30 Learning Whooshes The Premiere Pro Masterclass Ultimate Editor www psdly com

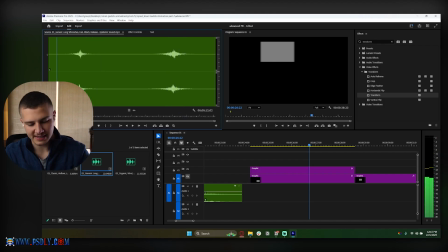16:40 would definitely work, right? So with this being said, let's add an in point before our sound effect and an out point outside of the sound effect. So I and O, and let's just drag our audio in like this. And once again, we're going to go over to our effect controls.
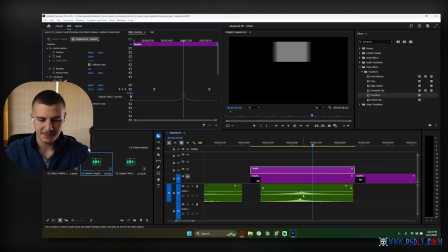16:54 We're going to move our playhead over to the peak. Make sure you have the right layer selected. And we're going to move the peak of this sound effect over to this and check out how this sounds. There we go. Nice. Nice and simple. And notice how this more intense whoosh works perfectly with this more intense animation.
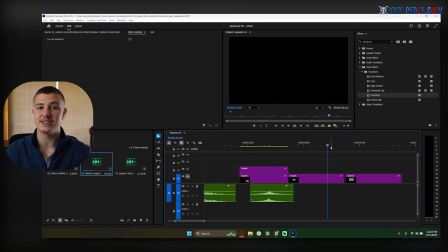17:14 And with this being said, guys, let's go ahead and do the whoosh sound effects for these two. And then let's go ahead and practice on our raw footage on the left side over here. All right. So you guys now understand how you should analyze your footage to find your whooshes. You now understand where to get good whooshes.
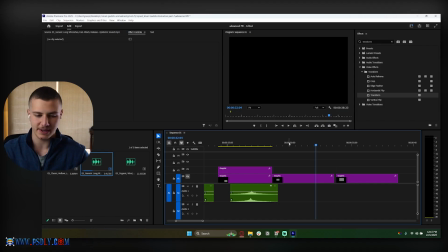17:27 You understand how to align the whooshes to the movement. And now we're going to go ahead and apply this. So the next animation we've got is this kind of pop in from the left side. You guys will notice the most intense point is right at the beginning of the animation. This point over here is the most intense, right? So let's go ahead and add in a whoosh sound effect for it. We're probably going to need something a bit more intense.
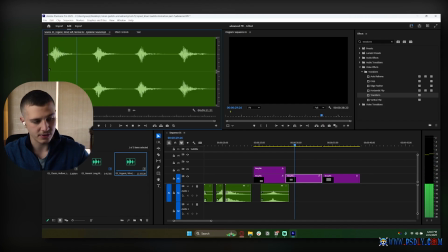17:47 Something like this would probably work really well. I definitely like this. I really, really like this. So we're going to click an I before this and O after it to create our zone.
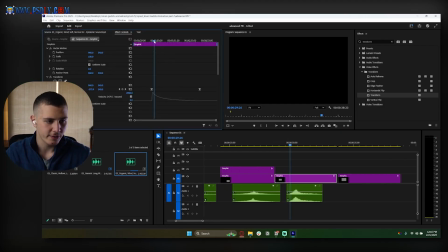17:59 We're going to drag this audio in, and then all we got to do is go to our effect controls, find the peak, which is right here, but notice the peak here, I still don't see it. Here is the first point that I see it. So this is the actual peak. Because even if it peaked over here before I see the thing, if I don't see it, there's no reason for it to have a sound effect.
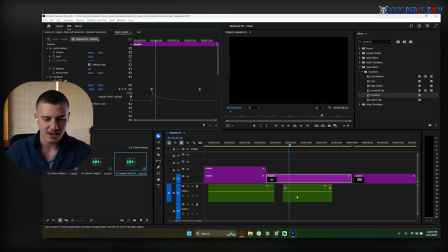18:16 But as soon as I see it, that's where it's supposed to have a sound effect. So we're going to drag this peak over to here, and we're going to be good to go. Let's check this out. There we go. Look at how cool that looks. Awesome.
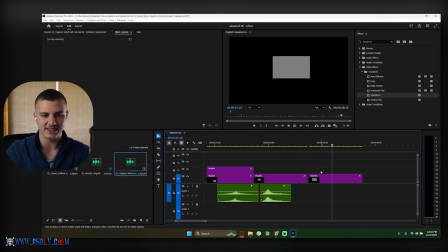18:28 And then our final one is the scale in, and the scale in is a very smooth whoosh.
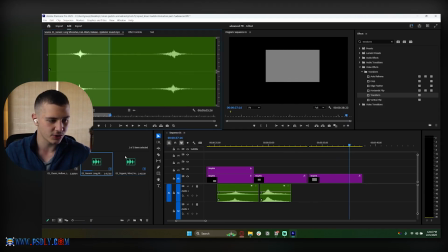18:34 So we definitely need a very smooth whoosh. So not these harsh ones. We need something very smooth, something like this one. This one is super smooth, and all we have to do is just click on I and O and then select on this, right?
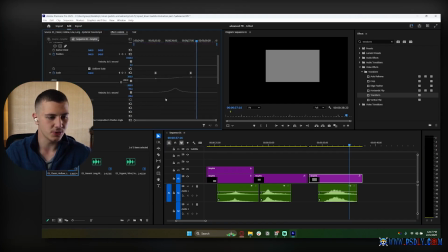18:45 Just make sure you drag this thing in first. Select it, go to your effect controls. This is our peak, right here, peak of the movement.
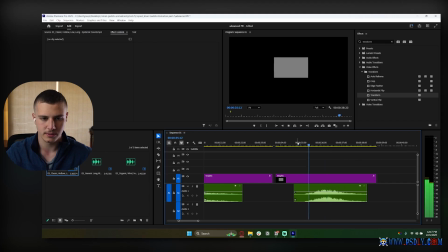18:52 Align that with the peak of the whoosh, which is somewhere around here. That looks awesome.
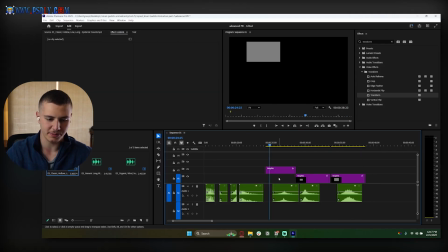18:58 And there we go, guys. That is how you sound design movements inside of Premiere Pro. Oops, sorry. Check this out. There we go.
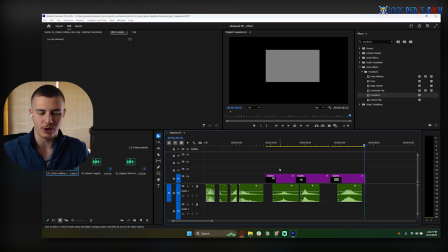19:18 Now, if you guys remember when we talked about the fundamentals of our audio back before, like way before these courses, we talked about the volume of your sound effects, and we talked that the volume of your voiceover should be somewhere around -6 to -12. The volume of your music should be somewhere around the -24, and the volume of your sound effects should be -10 or -12.
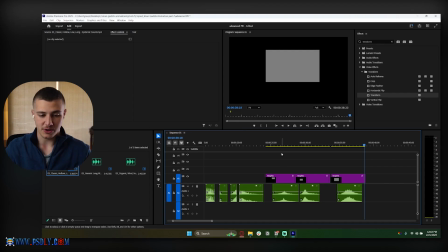19:35 And that's exactly, sorry, -10 or -15. And that's exactly what we should be doing here. So all these sound effects on their own are anywhere between -12.
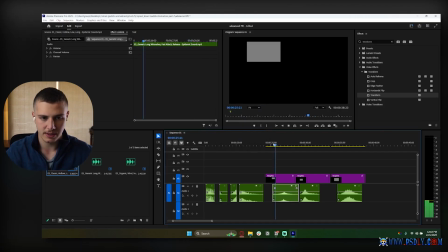19:43 So I would just add a -5 to this one, for example. That just looks a lot better. And then for this one as well, this one's a -6, so I'm going to add a -10 to it since it's more intense. There we go. And then finally this one, This one's a -3, so I would add a -12 to it.
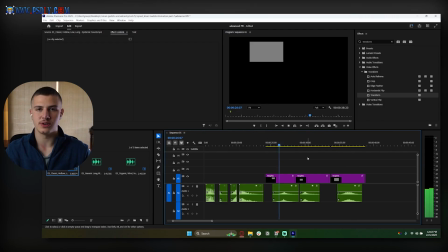20:03 There we go. And now if we watch through these are all going to look absolutely amazing. And they're all of a sudden all the same volume as well. There we go. Awesome. Now that we understand how whooshes work and how sound designing whooshes works, let's go ahead and apply this to our video.
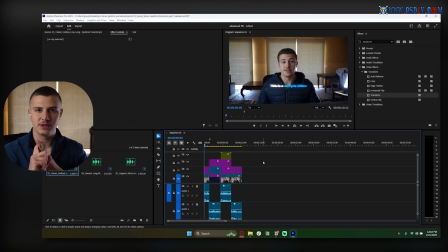20:23 So real quick, guys, very simple. Use our 3-step sequence. Watch out for the movements, identify what are the movements, and then add the according whoosh to the movement.
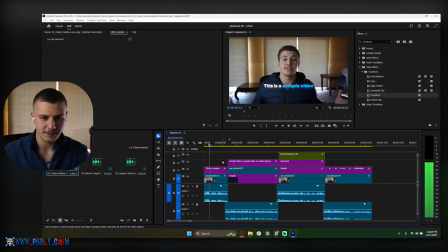20:31 The first movement we have got over here in the first clip is, this is a sample video. I have a very intense zoom in. If I click on my clip and go to my effect controls, I can see it's super intense early on.
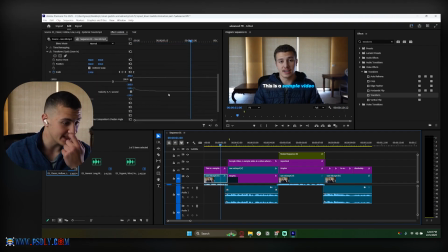20:41 So what I need to do is I need to go ahead and add an intense whoosh right off the beginning.
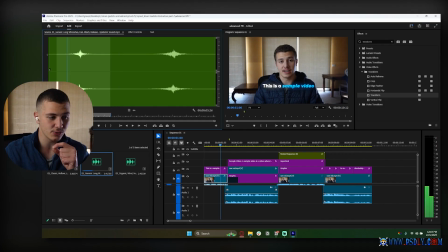20:46 And this is the intense whoosh that I've got.